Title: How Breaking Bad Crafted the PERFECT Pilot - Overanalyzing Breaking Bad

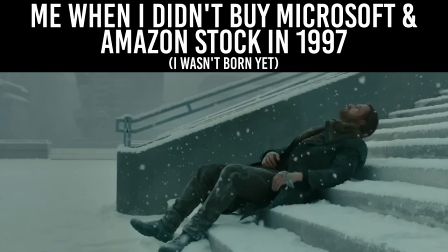[12:24]
This isn't a, if only I'd invested into like, I dunno, Bitcoin in 2003.
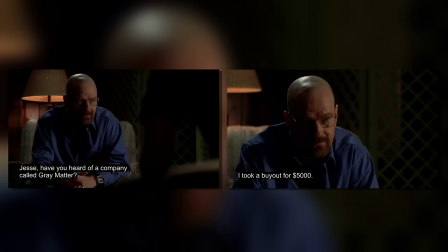[12:28]
This is something he literally held onto, but gave up for pennies.
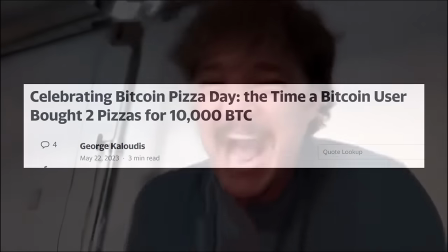[12:33]
This is a, I invested in Bitcoin in 2003 and ordered a pizza with it.
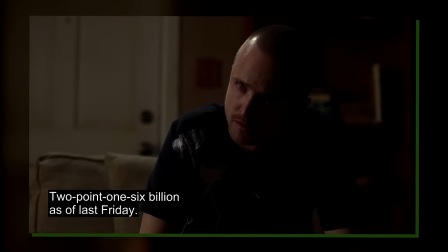[12:38]
Later, we'd of course learn just how obsessive he had become with it, with him continuously tracking the value of his shares.
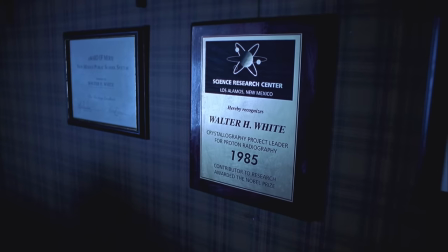[12:44]
But as of now, it just plays into that angle of this being an incredibly intelligent dude who has somehow ended up as a literal NPC with just nothing going for him.
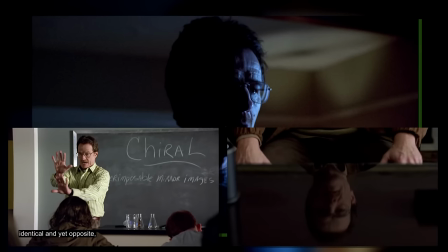[12:53]
Oh, and also, half of his face is shrouded in darkness, so we already have that two-faced nature. And the same thing continues as we hop on over to their breakfast.
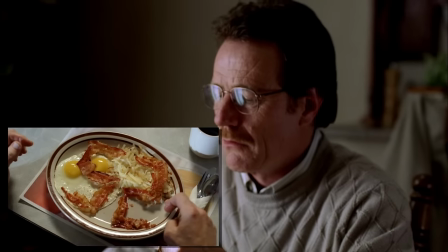[13:00]
This being Walter's birthday, establishes a very clear point of reference in terms of how much time will have passed.
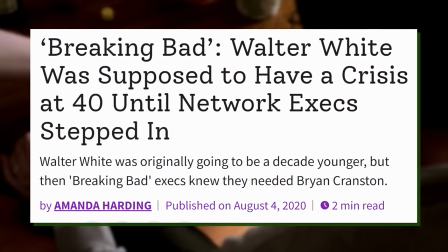[13:06]
Also, apparently Walter was originally meant to be 40, but AMC pushed for him to be a bit older, so that's kind of fun, I guess.
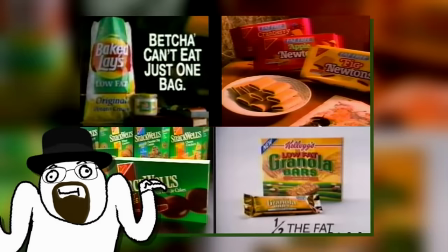[13:12]
But the most important bit is the whole veggie bacon debacle. It does somewhat date the show, as it really feels like a 2010s conversation,
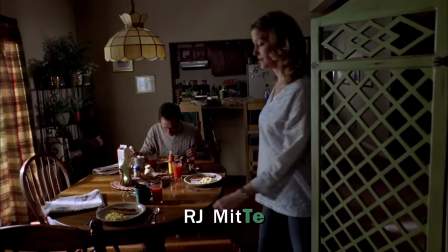[13:21]
but it establishes that this entire family is at least somewhat health-conscious, which, again, will play into that angle of this straight-laced dude breaking bad.
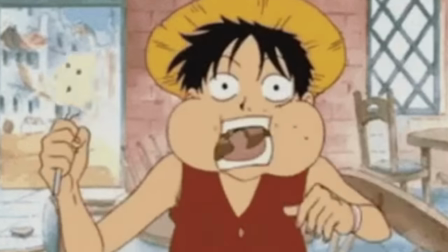[13:28]
Though more importantly, it goes against that ultra-macho, Luffy, Omega Chad, give-me-meat vibe.
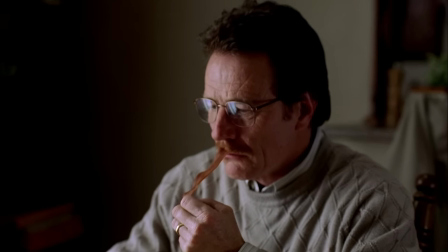[13:34]
Sure, Walter is a bit like, what is this, but he doesn't push back at all. He just accepts it for what it is and moves on.
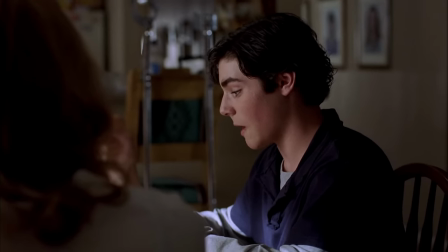[13:41]
And to contrast that, when Walt Jr. shows up, he immediately goes on the whole, no, I want real bacon.
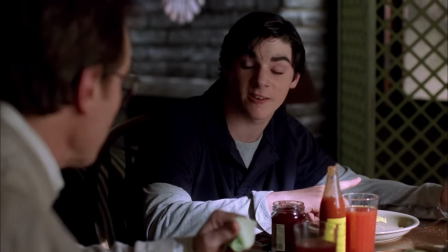[13:48]
Even his son has more of a backbone than he does. Okay, but for real, number one, bacon is disgusting.
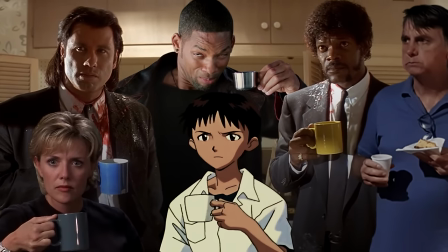[13:53]
And number two, how can you eat something that fatty for breakfast? How do you not, like, immediately get sick?
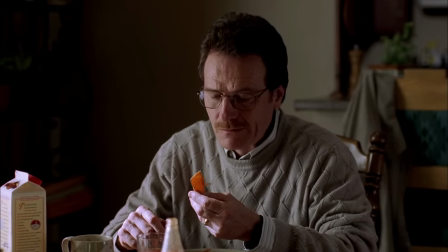[13:58]
And the same goes for Skyler telling Walter that he gets paid until 5, therefore he works until 5.
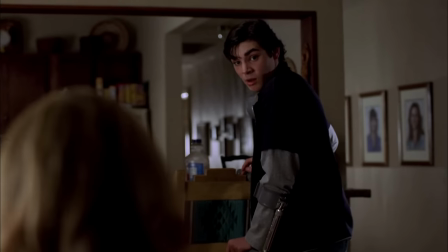[14:04]
Skyler is the one who really wears the pants in this household. As for Walt Jr., he also knows that he is late because there was no hot water.
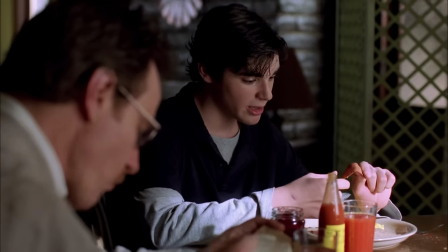[14:12]
Again. Which further adds to that sense of Walter's entire livelihood just hanging on by a thread.
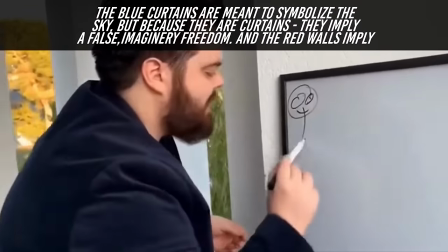[14:17]
Just like a wall is never just a wall in a story,
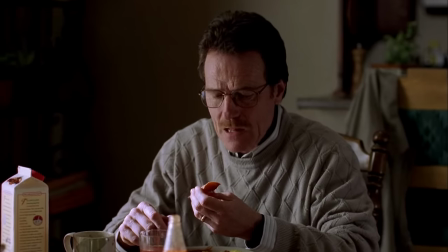[14:20]
I think having to take these cold showers is another very explicit sign of Walter's detachment from everything, really.
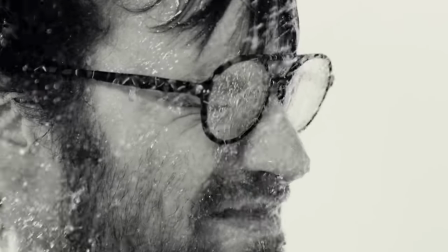[14:27]
It's not just money problems, it's that even these little comforts they do have are also falling apart.
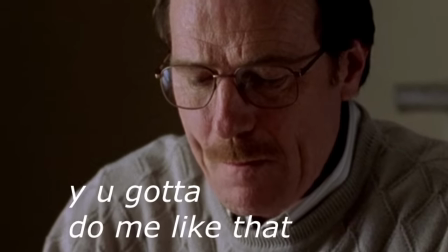[14:33]
Especially with Walt Jr. unknowingly almost rubbing that salt further into the wound.
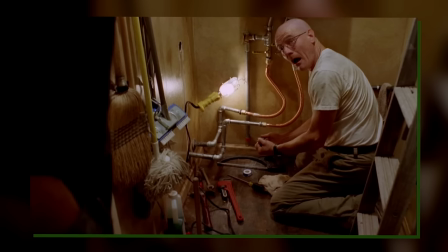[14:42]
And I mean, we don't even need to think of it in a super abstract form, this boiler would become an actual plot device later on, so for now, just hold that thought.
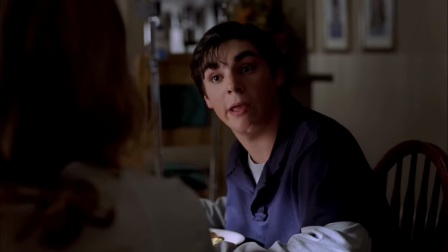[14:50]
And while we're still talking about Walt Jr., I think it'd be remiss of me not to talk about creating a character with cerebral palsy.
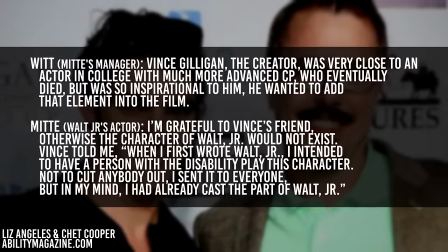[14:56]
After doing a little bit of digging, Vince's inspiration for such a character apparently came from a close friend in college.
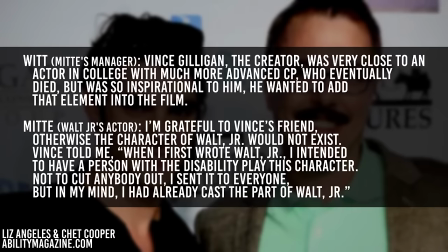[15:02]
His perspective on the thing was basically just, I don't see a lot of characters like that in media, so when there's an opportunity to show something like that, I'd like to take it.
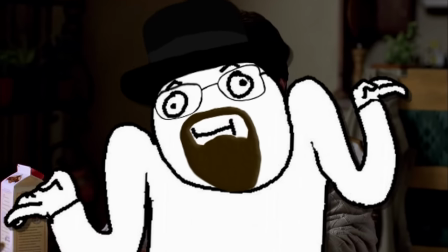[15:09]
Which, I think is a really good way of looking at it. And I mean, this series is set in the real world, it makes perfect sense, I have an autoimmune condition myself, it's just realistic.
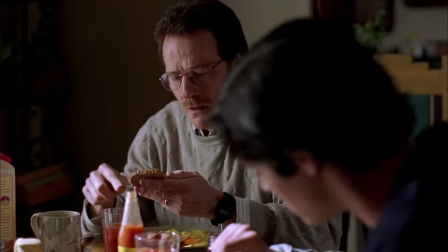[15:17]
It doesn't have to be made out to be some huge deal or anything like that, and even if it doesn't have some crucial impact on the story, it's just there because, well, it is there,
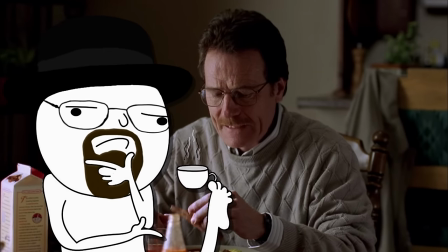[15:26]
simple as that. Story-wise, though, I think it's just another one of those things to show just how much Walt has on his plate.
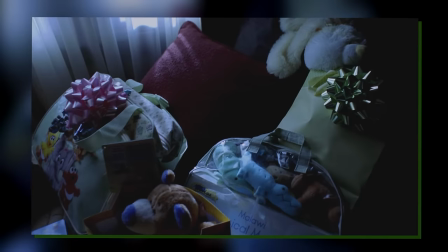[15:32]
It's not just money troubles, it's not just the unintended pregnancy. It's also this angle of constantly having to manage insurances and whatnot.
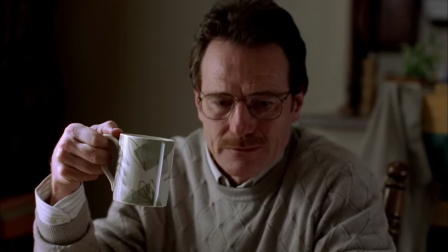[15:40]
But at the same time, it also shows us just how close Walter and Walt Jr. are, with them driving to school together, generally bantering around, etc, etc.
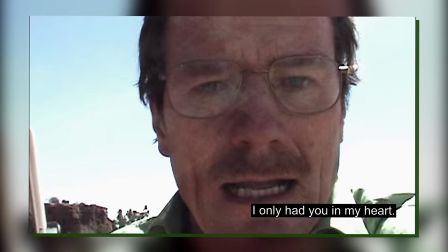[15:48]
I guess the simplest way to summarize all of this is just that it makes us more sympathetic to their entire situation.
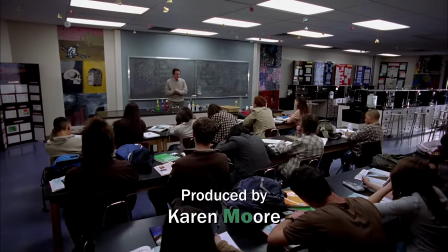[15:54]
We then jump on over to Walt's class, with him talking about how chemistry is the study of change.
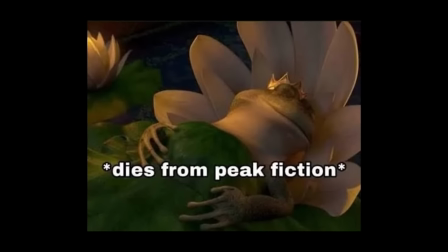[15:59]
This is obviously one of those super foreshadowy scenes that encapsulates the entirety of Walt's story.
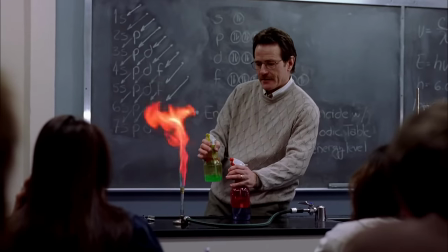[16:05]
First off, note the colors again. Out of the three spray bottles, he sprays the green and the red onto it, leaving the blue one behind.
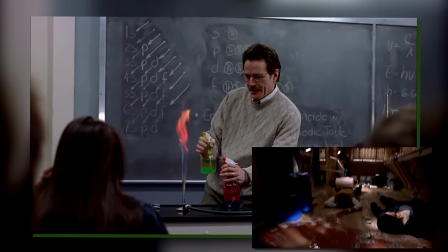[16:11]
I think the two ways of looking at this is that this could be the blood and money spread into the fire, or it can be Jesse's red and Walter's green shirt mixing in the fire,
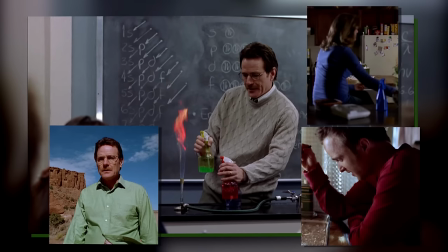[16:20]
while Skylar's blue is left behind.
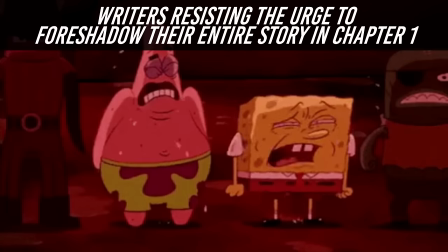[16:22]
As for the whole growth, then decay, then transformation, I mean, we've all seen those Breaking Bad tribute edits, that is Walter's entire story.